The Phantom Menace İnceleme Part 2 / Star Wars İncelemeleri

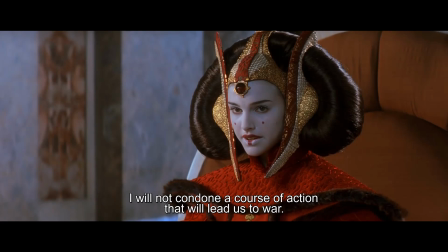248s
Sahne biterken bizi savaşa götürecek herhangi bir eylemi onaylamayacağım diyor. Şimdiye kadar tanıştığımız diğer karakterlerin aksine Padme'ye tırmanan gerilimi önlemek istiyor.
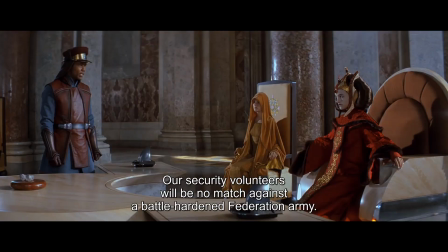258s
Ancak Yüzbaşı'nın dikkat çektiği gibi Federasyon'un devasa bir droid ordusu var. Ve Pasifist Naboo sadece güvenlik gönüllülerine sahip. Bu yüzden burada barışı seçmek, teslim olmayı seçmekle, işgali kabul etmekle aynı anlama geliyor.
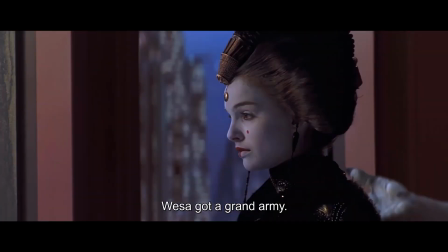272s
Film boyunca Padme yavaş yavaş bu farkındalığa varıp şiddeti seçecek noktaya geliyor.
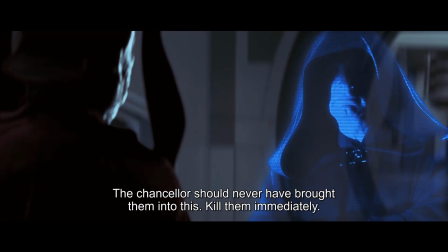277s
Palpatine gibi nefretten değil, Ticaret Federasyonu gibi açgözlülükten de değil. Anakin gibi sevgiden dolayı.
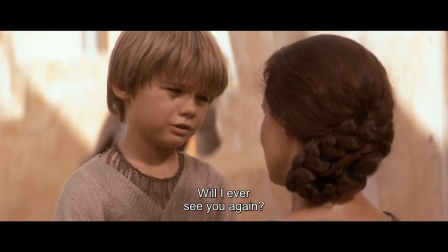283s
Halkını droid ordularından kurtarmak istiyor ve çaresiz. Bu tamamen bağ kurulabilir bir şey.
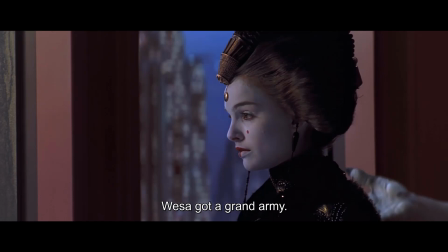289s
Şansölye başkan Valorum'un Jedi'ları göndermesi gibi ve aynı Valorum'un Jedi'ları göndermesi gibi Palpatine'in oynadığı oyunu anlamadığı için Padme de istemsiz bir şekilde gerilimin tırmanmasına katkıda bulunuyor.
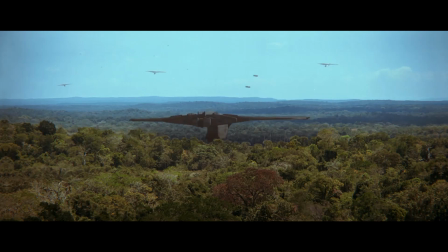303s
Devam edersek Naboo'ya savaş geldi. Federasyon gemileri davullar ve borular eşliğinde iniş yapıyor.
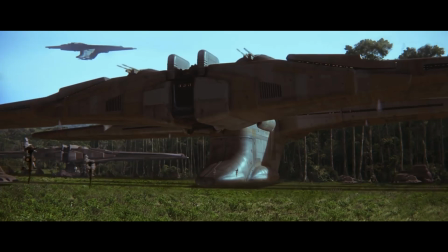308s
Gemilerin boyutunu izleyiciye aktarmak için bizim klasik droidler kullanılıyor. Ve burada doğayla Nabu'nun kendisiyle net bir kontrast yapılmış oluyor. Tüm o ağaçlar, sarmaşıklar ve hayvanlarla uzay gemileri, mekanik askerler.
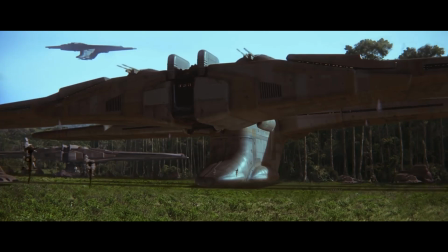322s
Yani bu istila Star Wars evrenindeki ana temalardan birine katkıda bulunmuş oluyor. Organik, mekaniğe karşı.
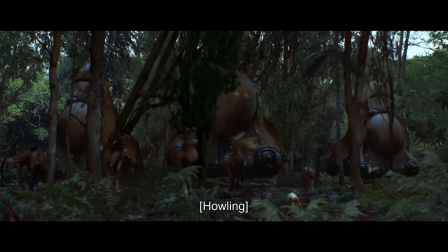329s
Bu endüstriyel savaş makinesi sadece Padme ve insanlarına saldırmıyor. Doğal dünyayı da yerli bir ediyor.
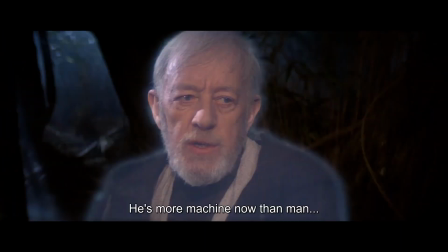335s
Hayat döngüsünün yerini almaya geldiğini gösteriyor. Nasıl ki Anakin Obi-Wan'ın söyleyeceği üzere bir insandan çok bir makineye dönüşüyor. Doğanın da doğadan çok bir makineye döndüğünü alıyoruz. Sonuçta Coruscant'ı göreceğiz. Koca bir gezegen şehre dönüşmüş.
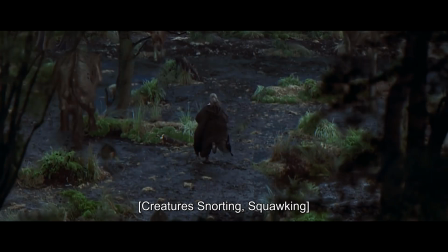351s
Ama bütün o hayvanlar makinelerden kaçıyor, Qui-Gon'la onlarla beraber koşturuyor falan derken Jar Jar Binks'le karşılaşıyoruz.
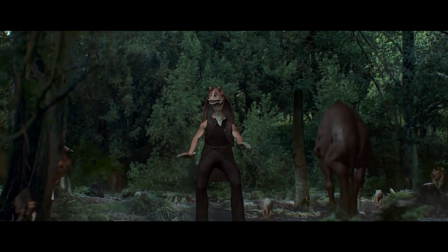358s
Film şimdiye kadar kusursuzdu diyebilirim. Artık değil. Jar Jar sinir bozucu bir karakter. Hadi zaten öyle olması istenmiş deyip kabul etsem bile görsel olarak fazla sırıtıyor.
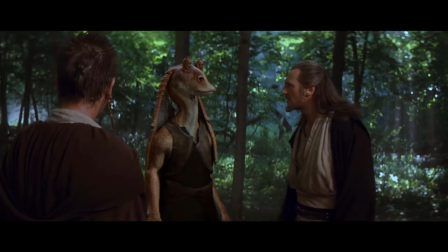369s
Çoğu sahnede orada karakterlerle birlikte olduğuna inanmak biraz zor.
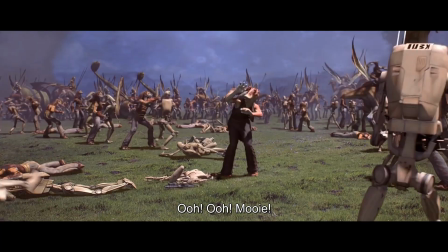374s
Tabi işlediği anlar yok değil ama Jar Jar'ın rolü savaştaki o şapşal hareketleri yapan, şans eseri kurtulan komik karakter olmalıydı.
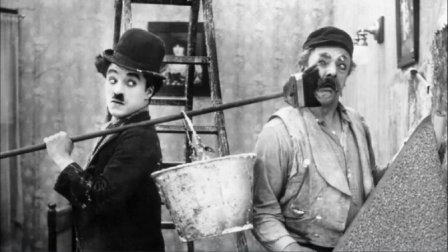382s
Sessiz filmler döneminde bolca gördüğümüz Charlie Chaplin'in falan girdiği rol işte.
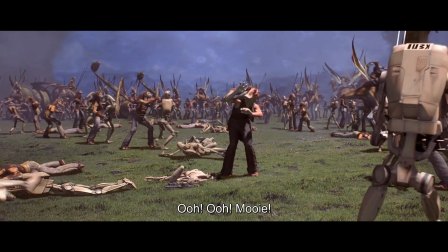387s
Jar Jar her hareketi kontrollü olan, sabırlı, ciddi cedaylarla kontrast yapmak için orada. Onun her hareketi kaotik ve dokunduğu her şeyi bozuyor. Galaktik Cumhuriyet dahil.
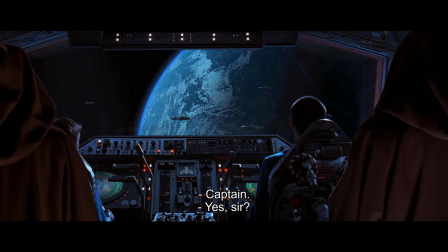398s
Ve Phantom Menace'da herkes bir şeyler saklıyor. Herkes bir maske giyiyor. Şimdiye kadarki karakter tanıtımlarını düşünün. Qui-Gon ve Obi-Wan'ı ilk gördüğümüzde onları arkadan aldık. Ardından kapşonları suratlarını gizliyordu.
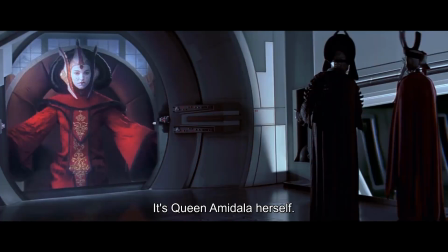411s
Genel valiyi bir ekrandan aldık. Padme de aynı şekilde. Palpatine'i iki ayrı kimliğiyle hologram olarak aldık.
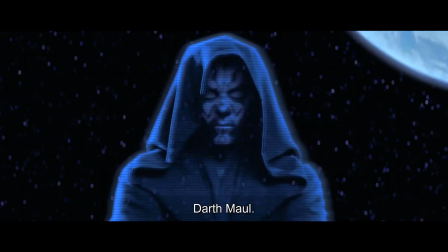418s
İleride Darth Moğlu da öyle alacağız. Hatta Anakin'in ilk sahnesi bile yüzünü seçemeyeceğimiz şekilde olacak.
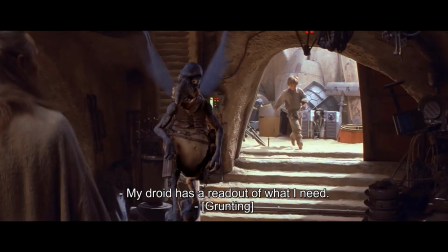423s
Bütün bunlar George Lucas'ın kimliğin performansıyla ilgili yaptığı anlatımı destekliyor.
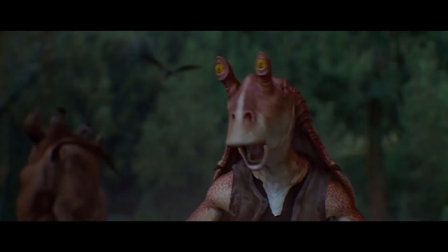429s
Ama Jar Jar'la değil. Daha ilk gördüğümüzde kanlı canlı orada ve pörtlek gözleriyle bize bakıyor. Hatta herkesin altından bir şeyler çıkan bu filmle tanıtıldığı için ve altından bir şey çıkmayan bir o olduğu için Sith Lord'u Jar Jar diye bir düşünce bile var.
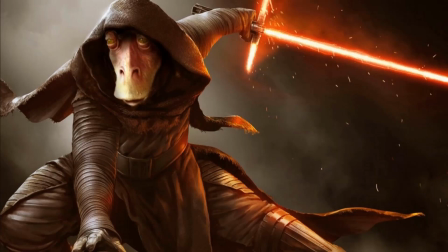443s
Yani işin komedisi o ama sonuçta insanların bu düzene bir Jar Jar'ın uymadığını fark ettiğini gösteriyor.
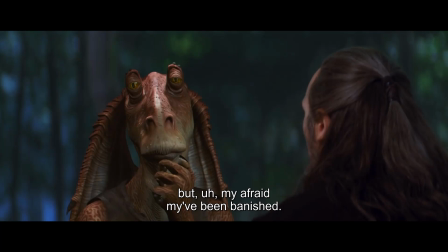450s
Ama hikaye için konuşursak işte ne gördüysen onu aldığın bu karakterin filmde yarattığı gariplik karakterlerden de değişik tepkiler doğuruyor. Mesela Jedi'lar ona ve genel olarak Gangun'lara ilgisiz, hor gören bir şekilde yaklaşıyor.
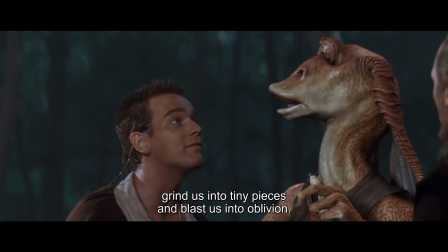464s
Jar Jar cezalandırılacağından korkmasına rağmen onu korkutup kendilerini Gangun şehrine götürmesini sağlıyorlar.
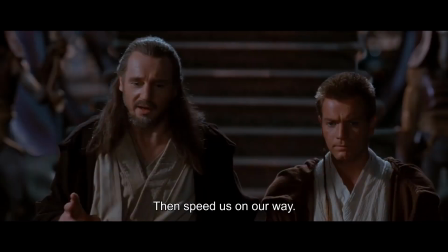469s
Ardından Qui-Gon, Boss Ness'e Jedi Mind Trick uyguluyor. İşte burada prekolların orijinal üçlemeyle nasıl da hem paralellik kurup hem de kontrast yaptığını görmüş oluyoruz.
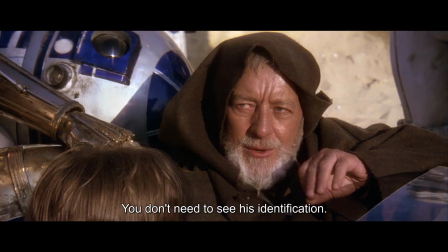480s
Orijinal üçlemede yaşlı Obi-Wan da Jedi Mind Trick kullanıyordu. Yine birilerini hipnotize edip kendi kontrolünü alıyordu.
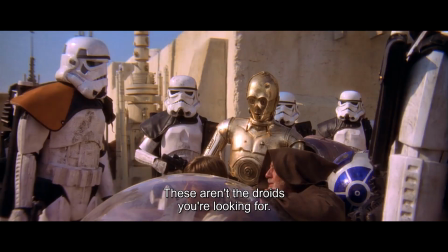487s
Ama bunu yaptığı kişiler Stormtrooper'lardı. Baskıcı rejime karşı gelmek için yapılıyordu.
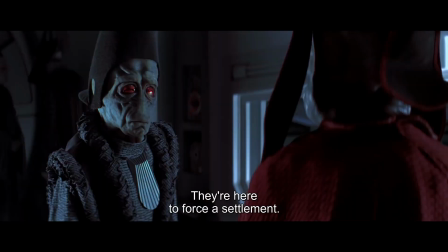493s
Ancak burada yani geçmişte Jedi'lar bu rejimin ta kendisi.